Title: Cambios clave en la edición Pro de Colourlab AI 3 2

So what I'm really trying to do is I'm trying to match the tonality of all of my shots.
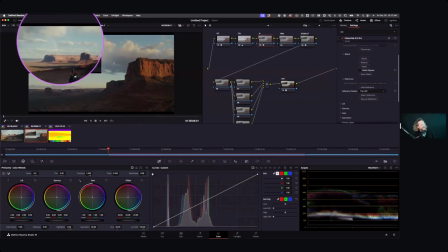And you see now how the sky of the biker and the sky of my next shot is matching,
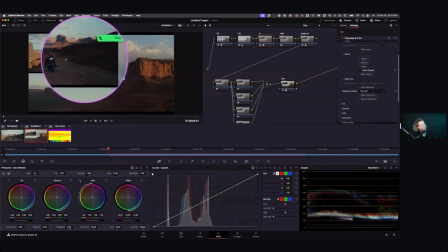how the rocks of the desert and the rocks of this desert are matching. Let me show you before and after. Look at this. You see? Before, before, after. So you see how it nicely gave me the tonality. All it did, it just moved CDL basically for me, right?
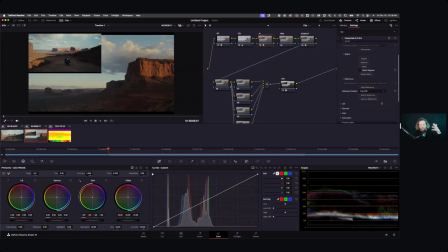So that's all it happened. I mean, that's what students in my exercise normally have to do manually. And I hope they're not going to watch this, because I'm not going to accept any assignments that are done with AI at this stage. They have to go and do it manually. I'm sorry, guys.
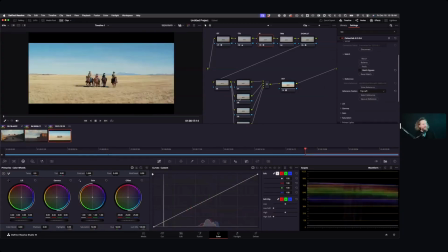You cannot rely only always on AI. And this shot, for example, right? Look at the difference right now. Look at where the biker sits and where this shot sits. I mean, it's completely different, right? But let me go and do a match. Let's see what's going to do. Brilliant.
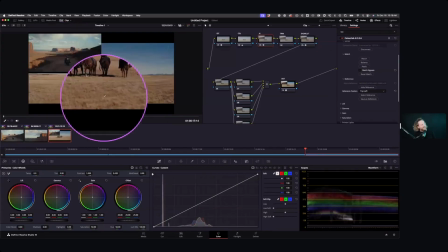You see how it now matched my grass tonality with this tonality like this, right? So now I'm actually, in a pretty good ballpark, like I am now like, actually got my sequence balanced.
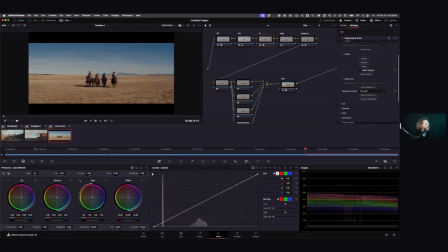And, now I can go and focus on important stuff.
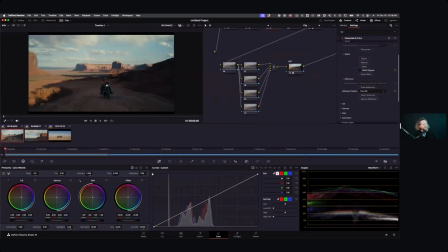What's really important here for us is to actually continue working a little bit more on this shot. So first thing I will do is I'm going to go onto my windows. And in these windows, I'm going to go and just soften a little bit and give me like this kind of,
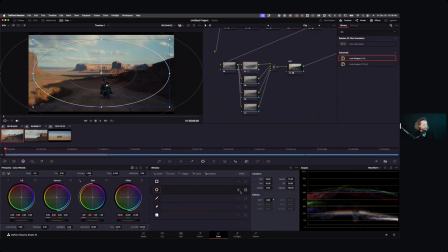vignette style. I'll invert it. Let me just check how this vignette looks like.
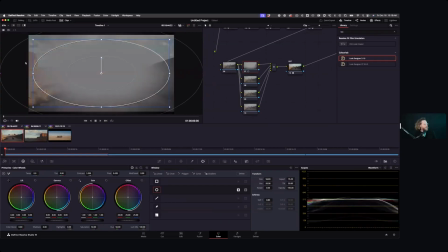Pretty good.
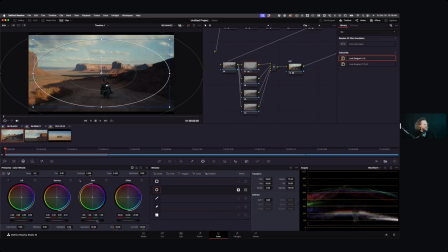And then I'm just gonna go and close down a little bit, like, just to kind of give it a little kind of little depth, right? We want to emphasize on the kind of open space behind it.
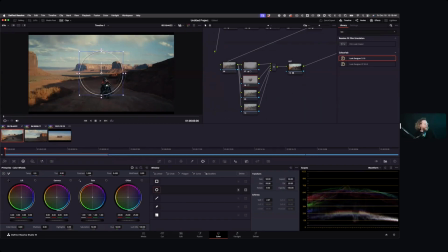Then I will help this biker a little bit come up to life, so I'll do this. And I'm going to open it up just a notch. So perfect. You see, just to kind of give it, like a spot in the middle, because that really helps it a little bit stand out.
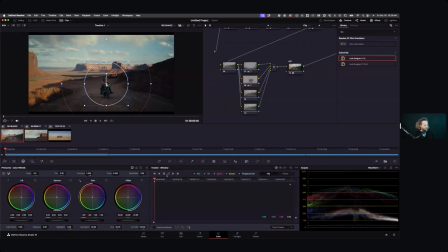And then because biker is moving, we're going to track it a little bit. Excellent. And then what I'll do next is also, I will do here a little grad.
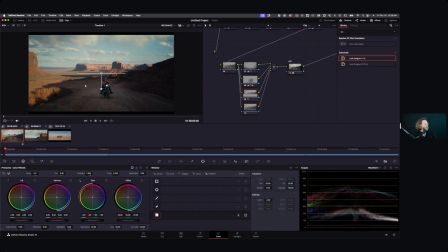I think this corner is a little bit too dark, or like it's not too dark, but it just feels like there is a big fall off between here, right, and here.
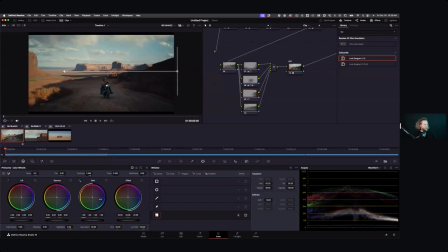So I'm just gonna go and help it a little bit, and I will go do now like I just open up a little bit, not so much on gamma, maybe a little bit on gain, so that the contrast feels a little nicer. That's better. Okay, so you see now I've got this one fixed.
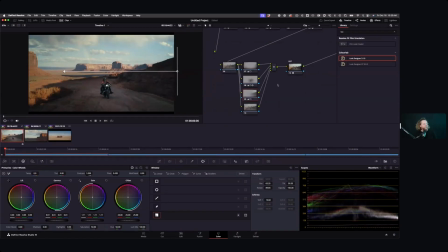Excellent. The next thing then I'm gonna do is I'm gonna get a grad like this. And then I'm just gonna go and maybe just open up a little bit the sky. Yeah, that's better. Just a little bit, like kind of, open it.
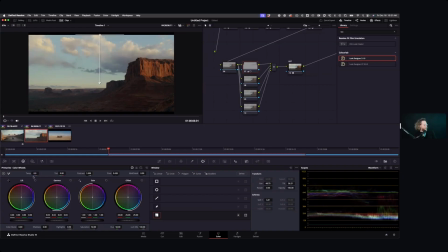And also what I'll do is I'll just kind of warm it a little like this. You see, so I'm just kind of making this a little bit more interesting. Perfect. And then here I'm gonna go and do like like a complete stretch and apply a little softness, a little bit more softness, right?
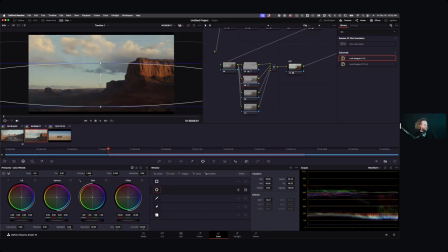And then I'll kind of position it around here, and then I'll just open this middle part. So what I'm trying to do is I'm just trying to get this shot to kind of come up to life a little bit like that. Excellent. And then I'll do similar in grad on the side like we did before,
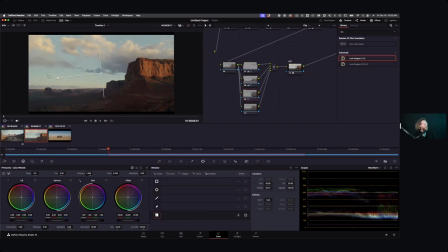but now I'm actually going to open it a little bit.
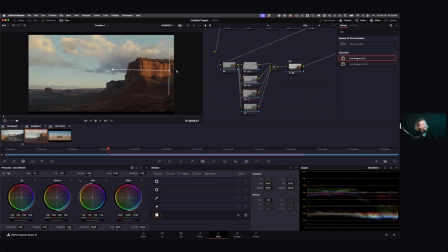And the reason why I'm opening it a little bit is because, when we move from, one to another, you see there is a strong direction of the sun, coming from the right-hand side. So I do want to emphasize a little bit on that. So I'm just going to open this a little bit. So you see, it helps me like a kind of, you see, the perspective is just really adapting.
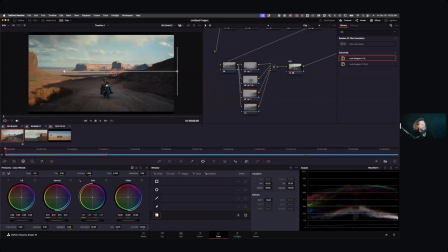So we have a perspective of the shadow falling in this direction. And then when we move to the next shot, that same perspective continues. It usually helps a little bit, make the match look a little bit better.
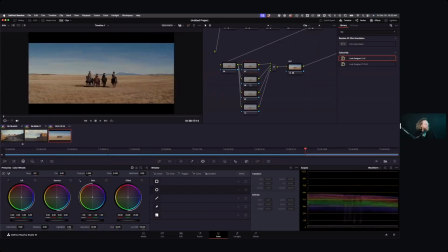Here, definitely we want to do a little vignette, why not? Because, it's going to work nice. And let's just go and open it up a little bit softer, invert, right?
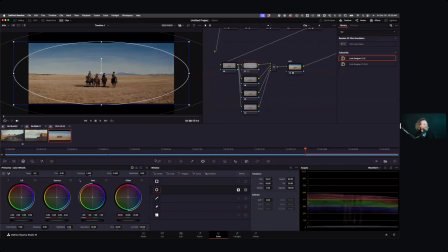And we're going to close it down a little. That's great. And then I'm going to go and put the grad on the top. This grad now, I'm going to try to use to match the sky, right?
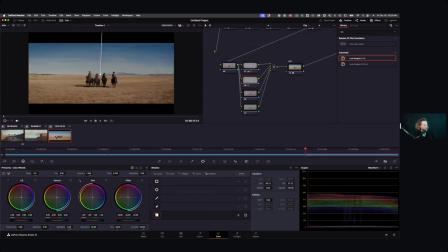So we have this sky and this sky. So let me go and basically select these two shots together. And then I'm just gonna go and say selected clips.
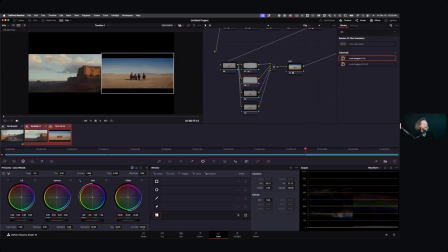Please, thank you very much. So now I will go and basically open it up a little bit. Let's see. There we go. So you see, I'm kind of now able to kind of just give that sky control just a little bit like that, a little bit desaturated,
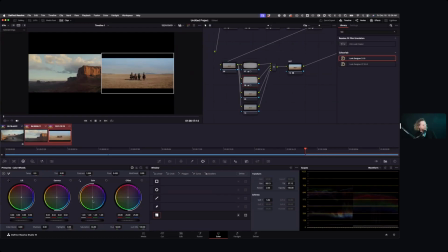because, and maybe I want to go and see whether if I move it a little bit into teal direction that I get this kind of no, greenish little bit, you see? So I'm just trying to make the sky, feel similar, to there we go. So now like I'm not completely off in terms of the sky texture,
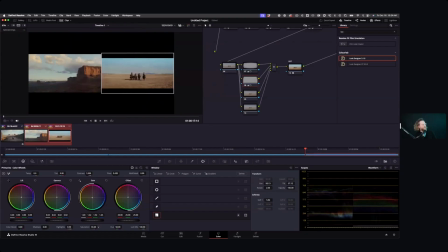a little bit desaturated again, just a little more like this, because that's the kind of the quality that I have there. And then what I'm going to do is I'm definitely going to help these cowboys, the riders, right? So let's switch off the split screen.
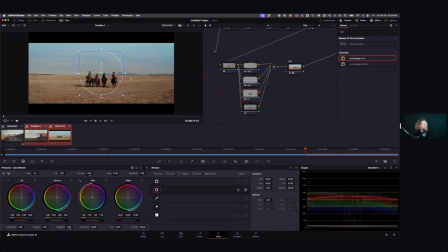Okay, like show me the power window, a lot of softness here. Okay, and then I'm gonna go and just open it up here, like a little bit like this. And then I need to be careful not to be visible, so maybe I need to increase my softness.
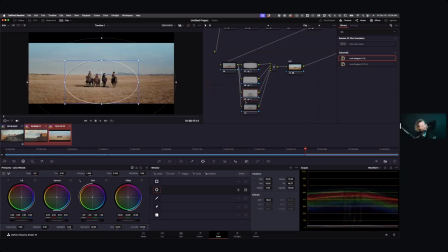I really like it when it's just a little spot, usually like, that helps drive, the attention of the viewer in that direction, so the viewer kind of is looking, in that direction like that.
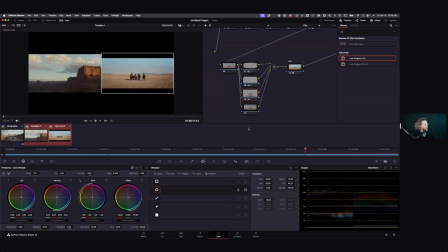Perfect. And then what I'm going to do here is another trick, you use sometimes, like again,
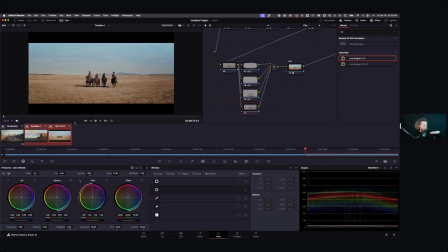to help like a little bit, the perspective, because we have this kind of wide, perspective. What we'll do is, and we're just going to rotate now our grad. Okay, and then we will basically just darken a little bit, the bottom part here.
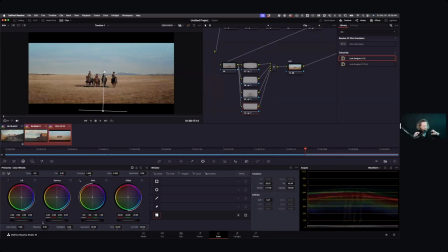So you see, when I have a darker part in the back, and then I have a horizon there, it helps, kind of that open wide view, because the grad again it kind of helps the eye perceive the depth, right? So now I'm pretty good, actually. Let's see how these three shots look like.
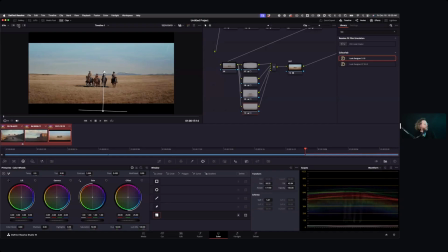They should be like now in some sort of, yeah, they're much better now.
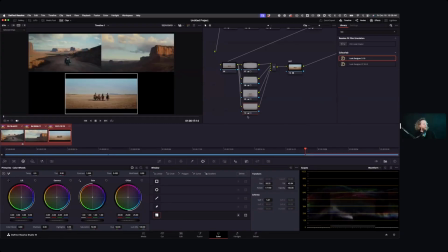You see, they work pretty good. The only thing I'm going to do now is I'm going to go back into my primary here. And this is, I mean, like, why I have, for example, trim, and I'll just increase overall saturation, because now that I reduce the saturation of the sky, I feel that my core shot just needs a little bit more punch.
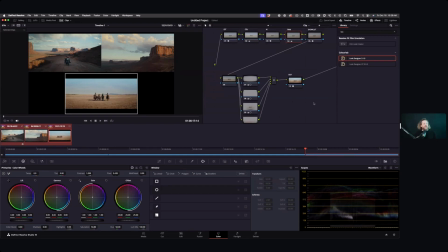And there we go. So now we're good. And that is now in a pretty good, I like it. The only thing I'm going to do next is I'm going to go here. I'm going to go and select Grain Lab now. And I'll try to be very subtle here.